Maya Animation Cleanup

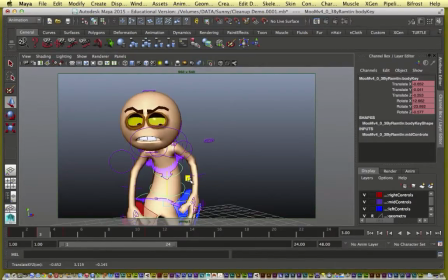489s
Let's try that. That may work. Watch what's happening here. His head is starting to go down and right,
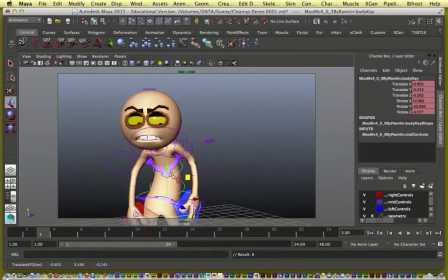506s
but his body is, let's exaggerate this to see. His body is actually moving up. I'm going to have to correct this to make it work.
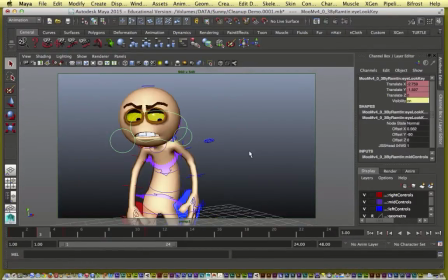524s
You've got an up energy before we go down. This is something that you would never get if you left it up to the software. The software says, okay, from 1 to 5 you're going down and right.
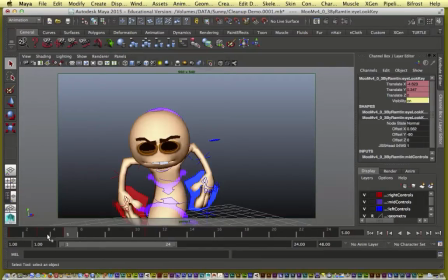537s
So every frame along the way we'll move a little bit down and right.
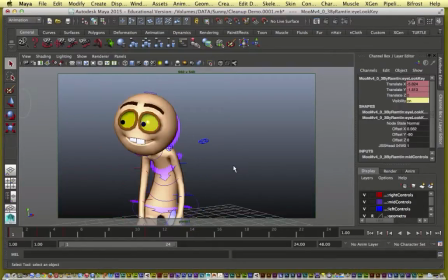542s
But from an animator's point of view, it might make more sense to go up before you go down. So that's why we don't want to leave this up to the software. That's why we want to take control and add our own breakdowns.
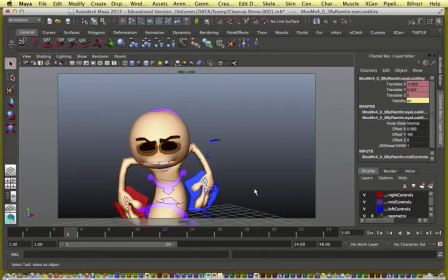558s
This is one more reason we add breakdowns, because sometimes we have to defy logic as animators.
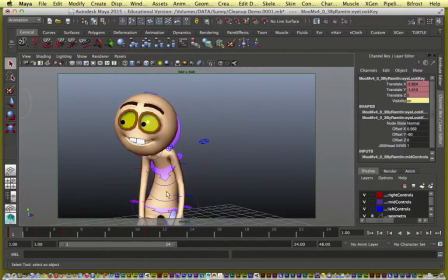564s
We have to go one way before we go the other. Even for an anticipation, I want to go up before I go down.
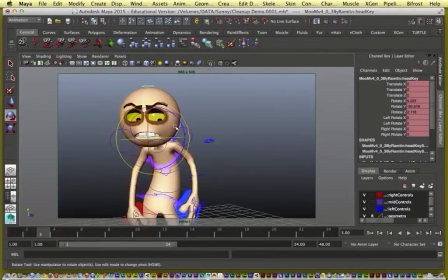Okay.
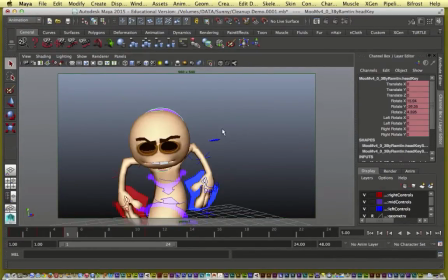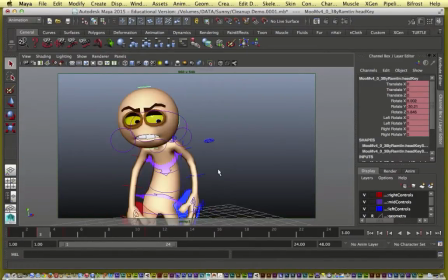588s
So that takes care of frame 1 to 5. Now let's go on.
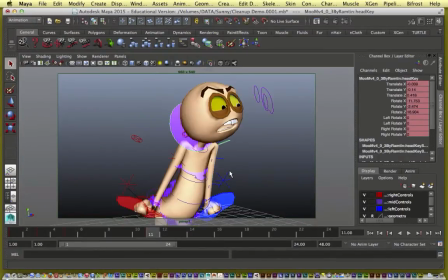593s
What are we doing from frame 5 to 11? Let's play it and see.
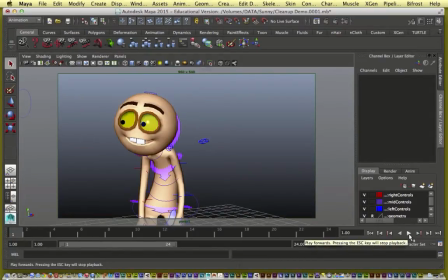607s
Notice from 5 to 11, the motion looks a little too slow for a take. I'm going to play it again.
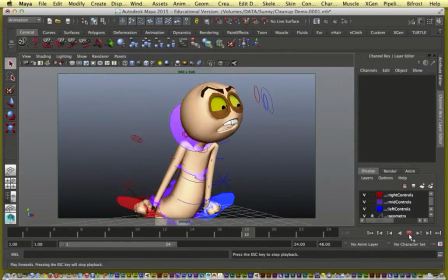619s
It looks like it's drifting. And that's not the right energy for a surprise action like a take.
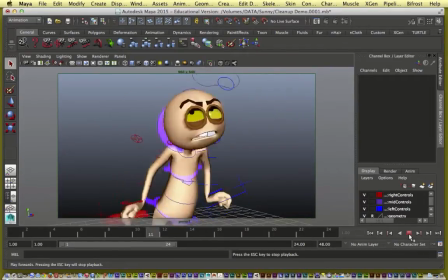627s
It's just not right. He's drifting slowly from 5 to 11.
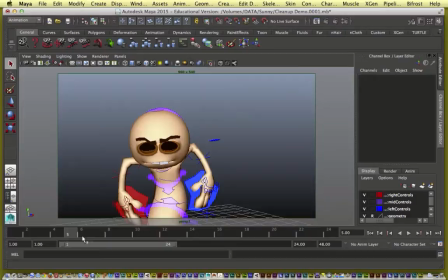633s
We want this take to be much more snappy. Yeah, these linear in-betweens are killing the surprise flavor of our take. So to get out of this, to get that surprise element back, we need a bit of a hold.
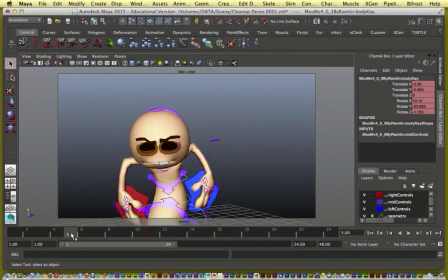650s
So I'm going to add a hold here for a few frames. So it's very easy to start out with a hold.
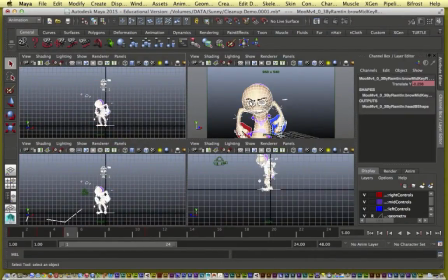657s
You're going to copy a keyframe. So I select all his controls,
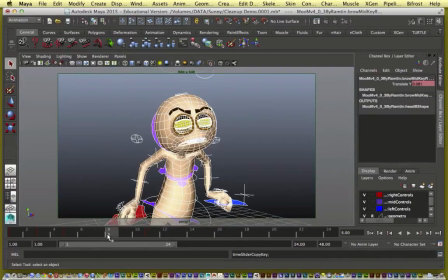664s
copy the keyframe at 5 and paste it at say 8.
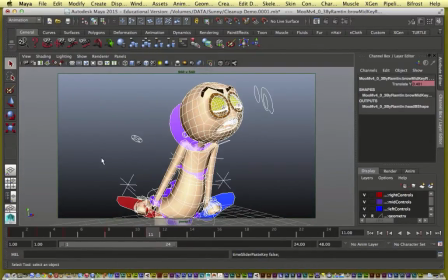673s
So I have a 3-frame hold and then 3 frames to get into this. Let's just play this and see how it looks. Already better, just by adding a static hold. And we didn't even do anything. The hold is very static, there's no change happening from 5 to 8.
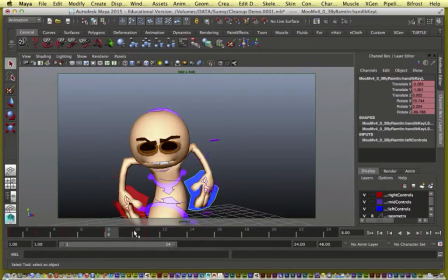692s
But just by adding the hold and by making this action shorter, instead of 6 frames, it's down to 3 frames. It's already looking better. Now all we have to do is take this hold and make it look more alive.
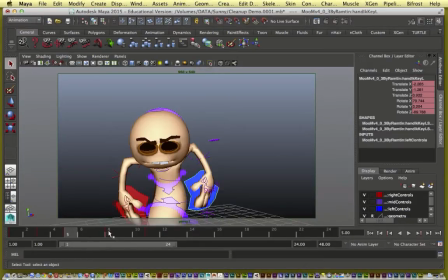706s
A static hold where the exact pose is repeated from one pose to the other we call it a dead hold because nothing's moving. So we want to take this hold and make it alive. And then we want to make sure this transition from 8 to 11 works.
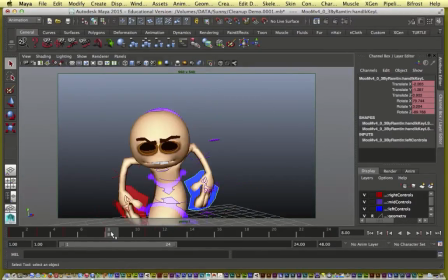725s
Which right now it doesn't. As you can see, the eyes look kind of creepy.